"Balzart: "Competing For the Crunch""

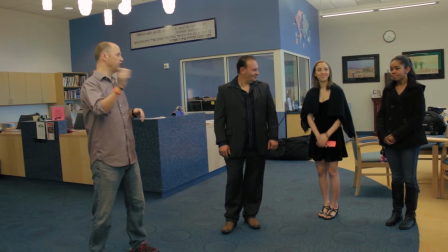have our young artist here who is in the studio and she's drawing with charcoal and she's like and
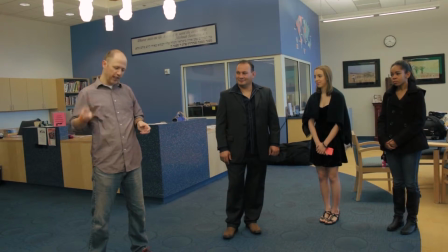then she's drawing again so she grabs some Doritos and she's eating and When she drops one onto the page and it makes this orange mark,
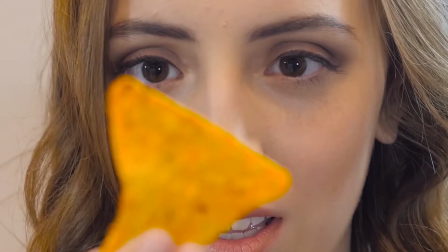she holds up the Dorito and gets inspiration and she starts drawing with the Dorito
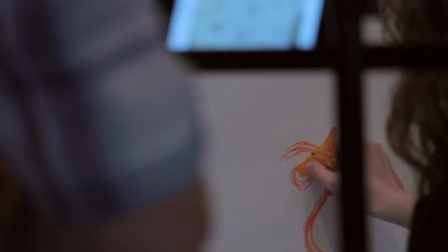and she draws this fabulous abstract painting and then we cut to where you all come in,
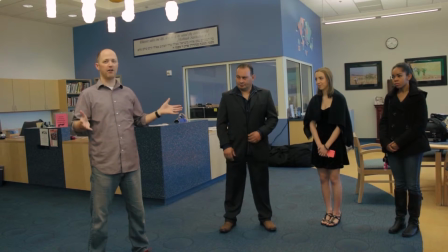the museum or the art gallery where you're all congratulating her.
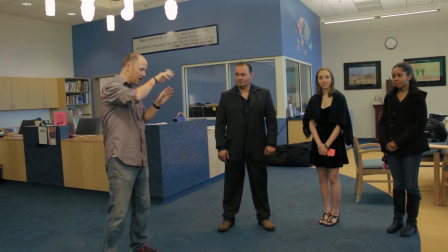We cut to the logo and we come back and our lone patron is standing there looking around
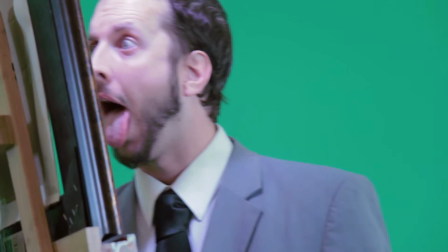and he leans forward and tries to lift the hand. Brilliant. Isn't that brilliant? So I'm getting a little nervous because every...
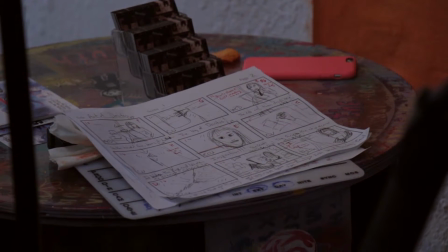I commend all the shots, and the longest shot is two seconds, even five frames.
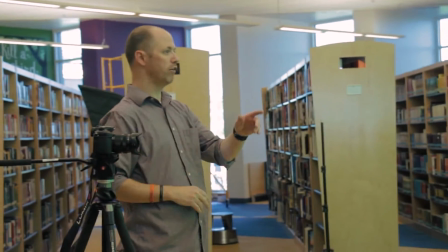Alright, now we're going to do the behind scenes, so you're going to turn around, and Anna, if you can be...
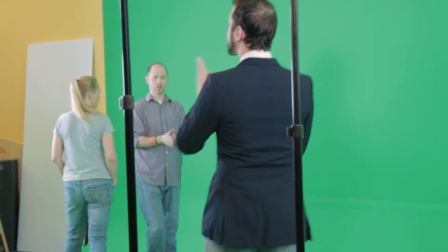So that L-Mog's up here now, okay, yep.
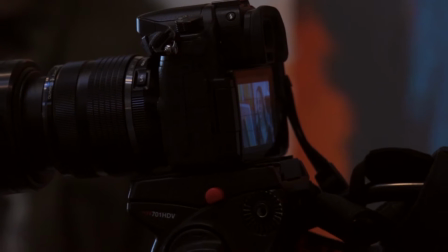Every image has to be a still image that communicates. That's the look I was looking for.
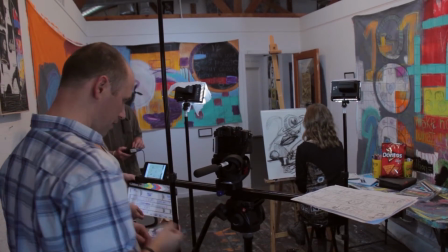Alright, so sound, speed, okay.
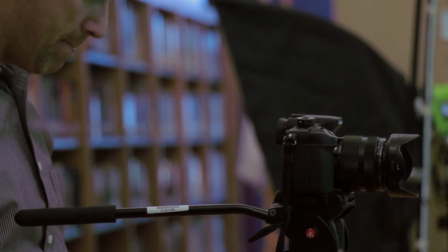And action. I like when you raise your arms, can you do that?
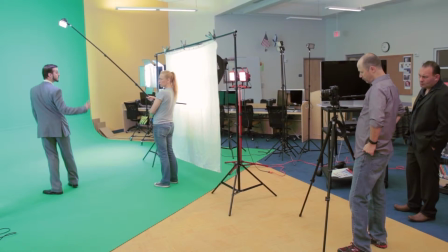Yeah. and the more you can turn your head towards the camera so you can see your expression yeah there you go and yeah don't get yourself whiplash but
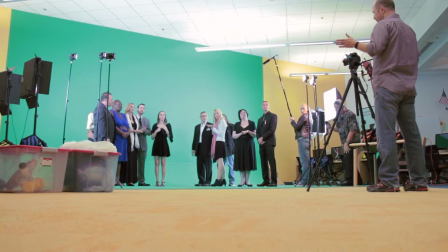yeah my shot this shot is about three seconds so it has to be pretty quick I would like the handshake to come just wait one second and then do the handshake so I can cut into clapping right out action you
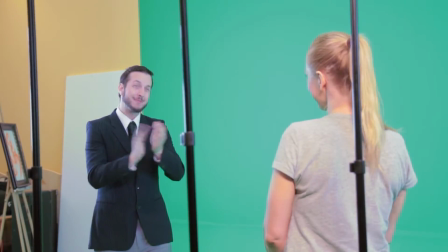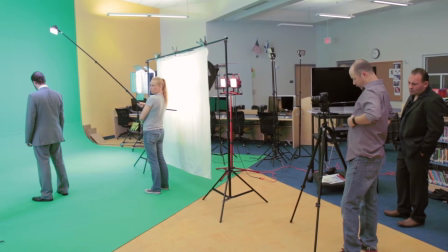have probably two to three seconds to get this shot,
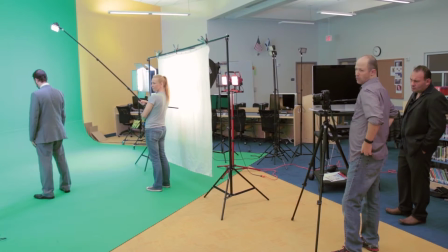so it's got to really be a sneaky, quick, you know, quick kind of look.
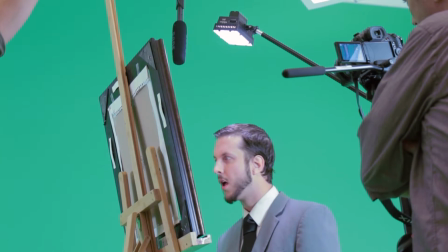Yeah, the same exact shot, but let's get a, let's get a different kind of sound, like a
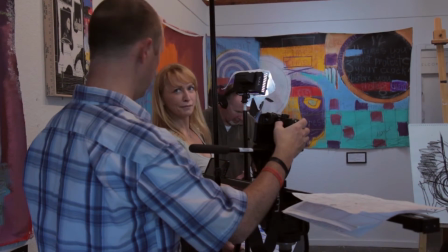Okay, let me hear it first, get the sound check. Oh, I like that, yeah.
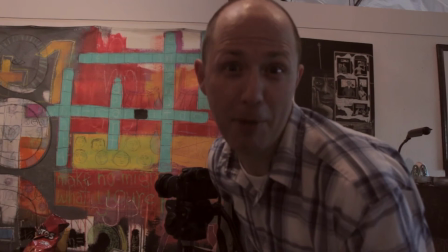Holy crap on a cracker. There's like a month-long voting period, and so this is where people just vote for it every day. And then the videos that get the most votes go into like a final round. And then there's two selected that will play in the Doritos commercial spots during the Super Bowl. And both of them get to, you know, get some prizes and such, but I really want the top one, which is the million dollar and the job in Hollywood, which would be awesome. We hope that everybody votes for it and gets their friends to vote for it and goes viral and to vote for it and I win a million dollars in a job in Hollywood. You know, I mean it's a million dollars, they're going to take away 400 grand anyway for taxes so, you know, 600 grand is not all that much money in the larger picture of life. $10,000, that sounds amazing. Of course I would put it into college fund. I will, of course, buy some cameras and lenses and things, but, you know, I'm not going to go crazy with the money.